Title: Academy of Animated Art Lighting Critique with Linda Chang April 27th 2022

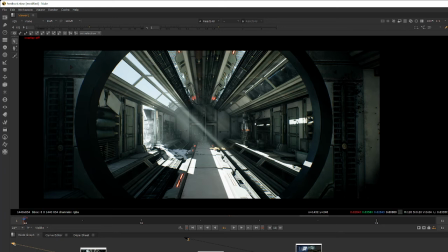It depends on the kind of mood you want to achieve, because when you have these kind of really darks and strong light and contrast, it creates a certain mood that usually is a little bit more thriller, dangerous feeling.
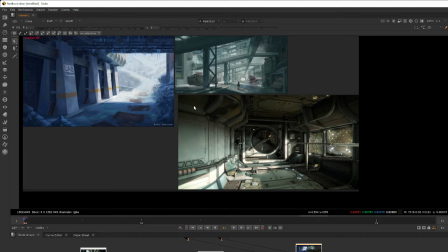And I think in this one, it's a little bit softer. It's more like a exploring, almost magical kind of feeling.
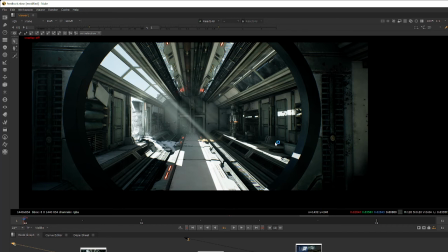So it's up to you on which kind of mood you're trying to go for. And also this could be my monitor, so it's not showing me that much detail in the dark.
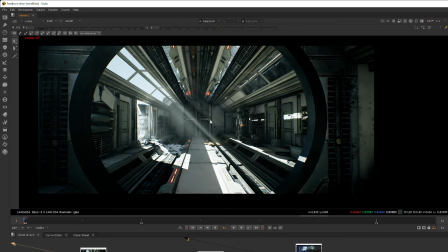So please let me know if this is something that you're going for. If not, I think as this is also okay.
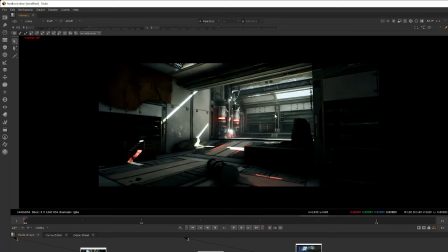But for this one,
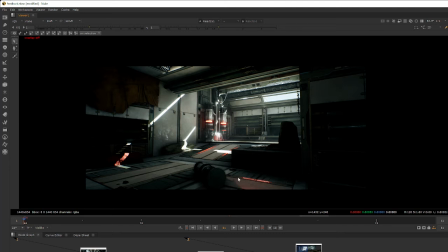I think even though its lighting scenario is very similar, this one I would say we might do have to pay more attention to the dark areas, because in this particular frame we have a lot more dark elements that's taking up about half of the shot.
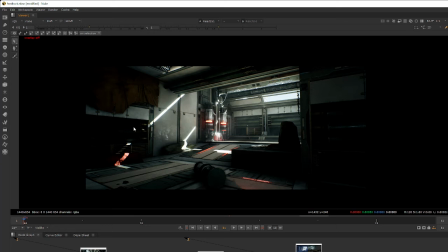And when we have so much areas in the dark, unless we're particularly trying to hide things for our storytelling points, in general, our eyes will start wandering around the shot and trying to see what's happening in here.
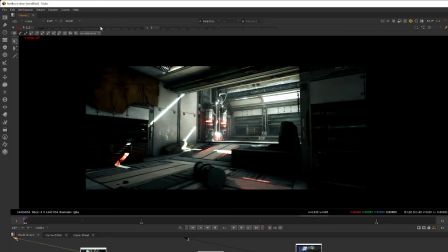So I think in general, if we can bring a little bit more detail,
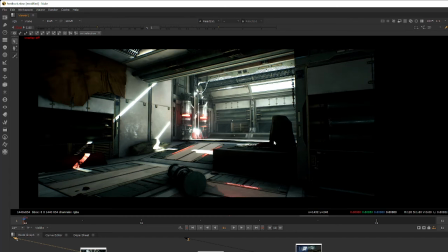like these nice speculars and these nice broad like bounce light into these areas to have,
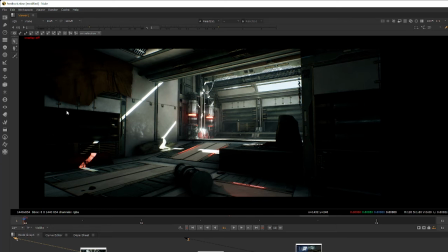so we can read a little bit better on what's happening here and here, it will be very helpful. I really like these glow that you have around the sun.
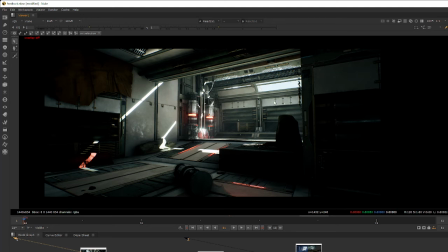I think these are really successful. That makes it very interesting. But I do wonder if it's
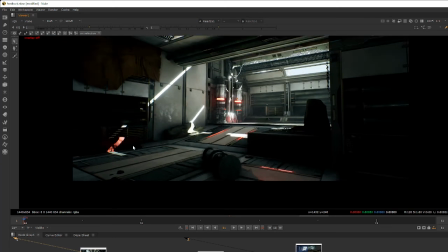slightly
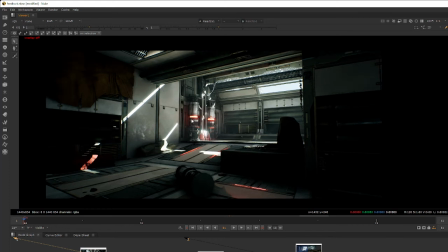we have a little bit of competing things going on here. We have a very bright red lights over here and also on the floor,
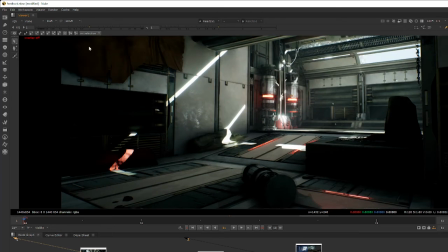and I'm not sure if this is actually a light source or just a red duffel bag,
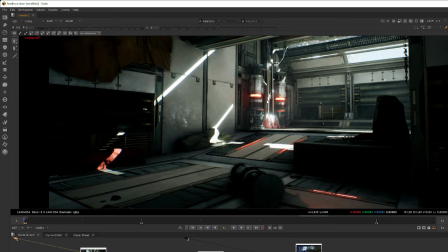because the hue and the shape itself are also similar to these kind of red lights we have on the set.
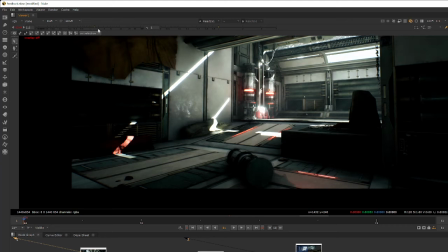If this is just the bag itself, we might want to have a light just to make sure it reads like a bag,
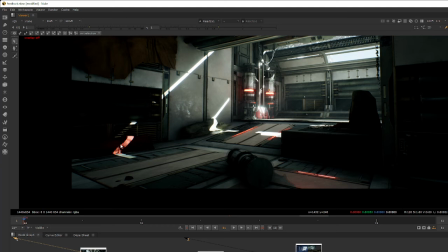like this one over here, so it doesn't kind of confuse us as another red light over here.
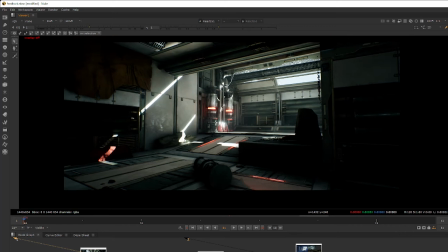If this was actually in game setting,
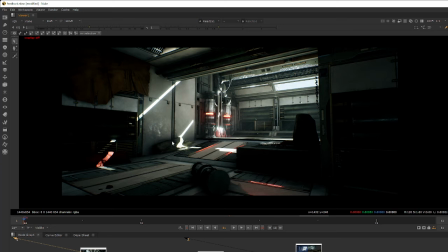this will probably be particularly important, because the players they're probably looking for an item that they can use in the duffel bag, or looking for light source for signals. So having some separation of these kind of shapes and color versus this bag will be very helpful.
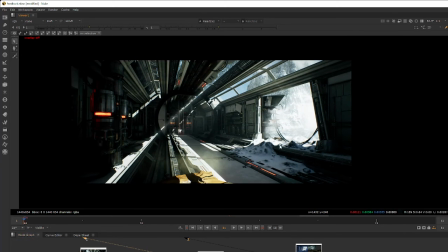And similarly for this shot, if it's possible,
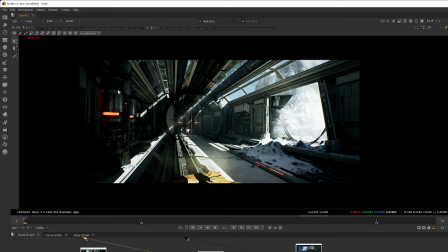I think we can bring up all the dark area in these wall and the ceiling, especially considering it has quite a bit of opening coming from the window and the door, with a strong sunlight hitting here.
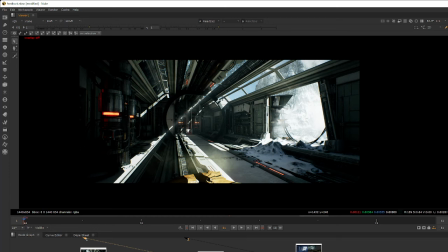I see some bounce light, but I think probably it can go a little stronger to hit more of these darker areas here.
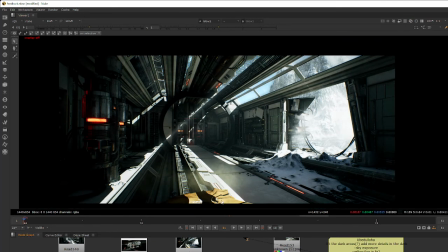And this is also just like a relatively smaller thing, but I was looking at your previous image,
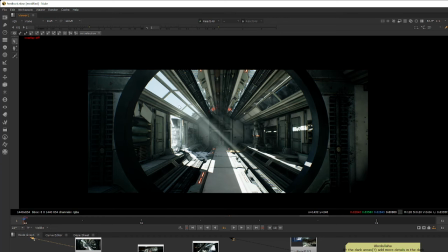this other render that you have, the exposure outside of this hallway. It looks, for me, my eyes read this as more like a bright sky than this one, since they both have similar setting. They're exposing for the interior, so the sky gets fairly blown out.
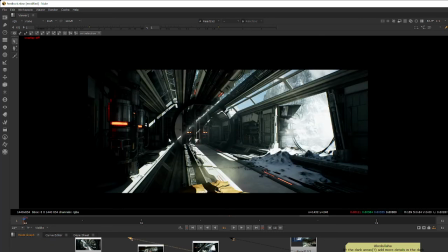But for this one, I'm not sure if this is just a sunlight hitting like a snowstorm, so it's creating this bright kind of almost like fog feeling. But I can see if this is just a snow being blown up by the wind, the sun's hitting them. But the sky overall here doesn't have this kind of nice exposed,
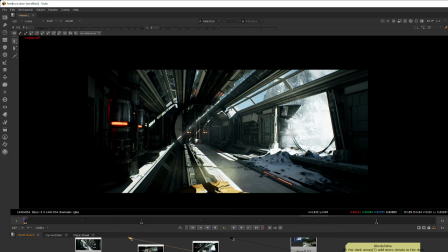overexposed feeling, which is what I would expect if we're exposing more for the interior. So if possible, I think it will help if we can just slightly brighten the sky a little bit. But that's fairly minor. It's not like a huge note that I really, and I said we must do. It's just a suggestion.
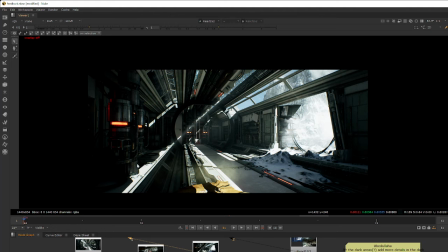But yeah, I think having just a little bounce light on these dark areas overall will be very helpful to shape the side of the image. And that's pretty much all I have. I think this is a very good looking set.
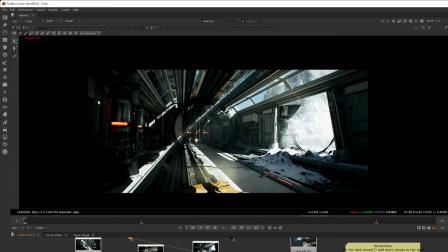You did a great job lighting it. So please let me know if there's any particular kind of mood you're trying to achieve. This reads like Snowpiercer to me almost. But yeah.
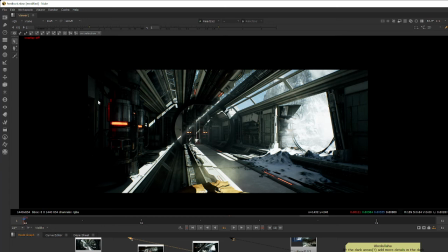So if you have any question on the notes I was giving, please let me know.
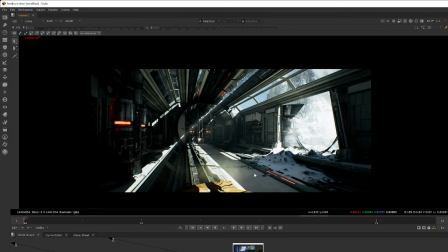Oh, that one last thing. Almost forgot. I'm kind of curious, what is this yellow fog in the foreground?
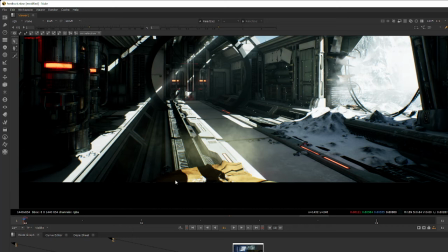Is this... Yeah, I'm not quite sure.
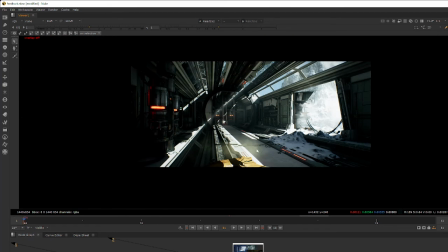I know there's a yellow thing down here. It could be the bounce light coming from here, but it looks like a little fog that's just here and not anywhere else.
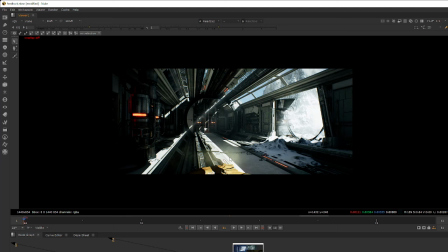Kind of just curious. It kind of draws the eye because this is the only yellow thing in the frame. So That's all. Just wondering. And for Abishek, so I see that.
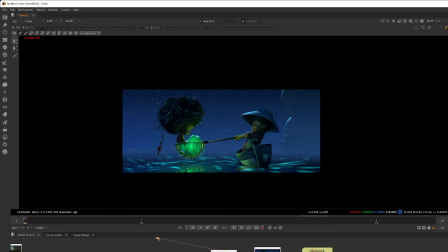And sorry, Abishek, I didn't see your DM about asking for my email again. Sorry, my DM.
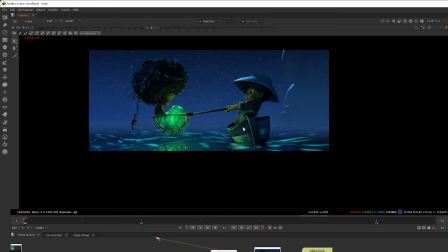I don't look at my DM very often. So I think overall,
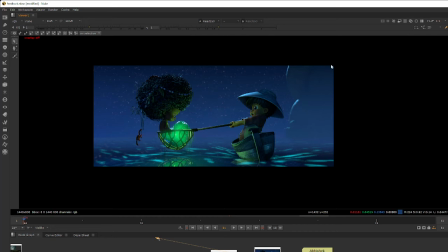the fog is covering the whole frame now, which is great because this is what I more expect. What we expect what fog would look like more naturally. But I think it could still be a little bit too thick.
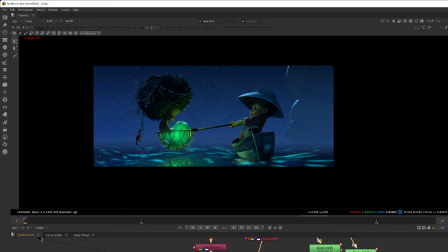And just to kind of quickly do the slap count just to show like what I mean, like the
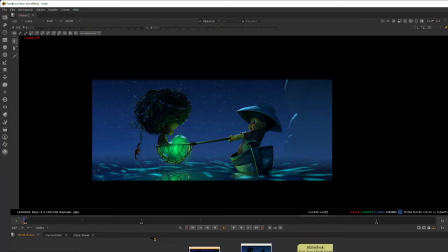fog level I kind of expect to have this kind of lighting, which I just took your previous render with no fog and mix it with the current render that you had fog. That kind of just makes it like 25%, 20% in of the fog.
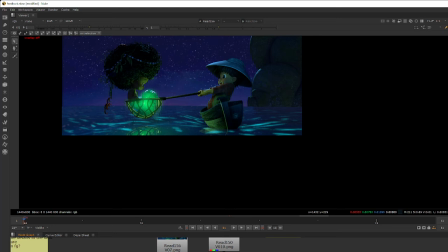So we still have some of these foggy feeling that's covering the background and the sky,
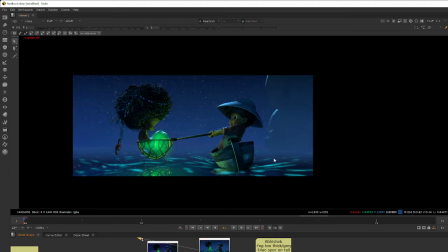but not as heavy, that reads like overcast kind of feeling. So hopefully this is something we can achieve, and I'll definitely take a look at your renders and see if it's something we can do. But this is just the overall kind of
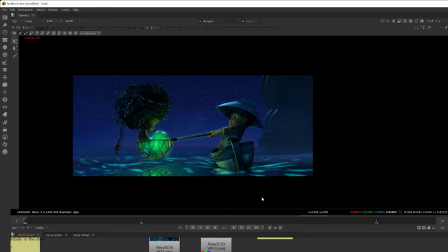feeling of how the fog level that we should have to get this kind of magical but not too blocking the background and also the moonlight feeling.
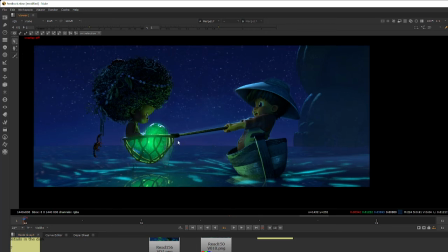And then I see that I really fixed it specular on the crowd, which is cool.
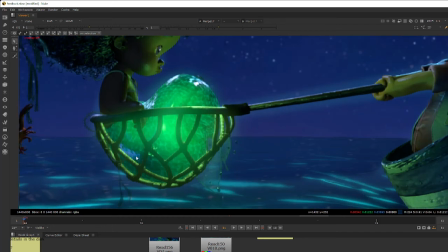I still see a little bit of blue speck that's over here on the mermaid's tail. Kind of curious what that is.
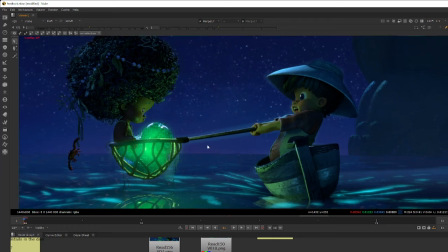If we can get this sort out, that would be great. And also, I don't know if you heard it was probably in the recording.
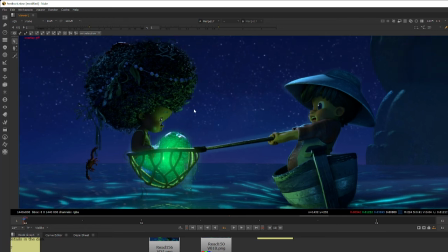I probably didn't say it to you when you jumped in later.
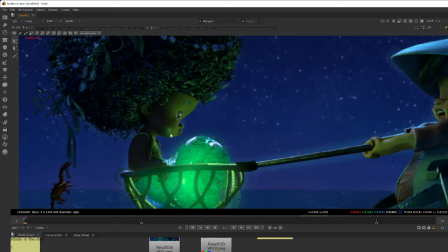I was talking about how this specular on the cheek is a little bit unfortunately shaped that looks almost like
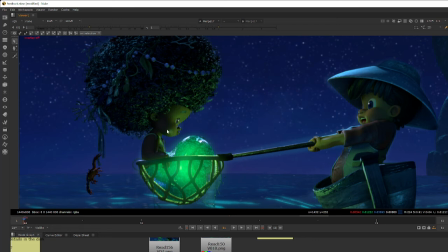like a dimple or blush that's just like painting into the texture.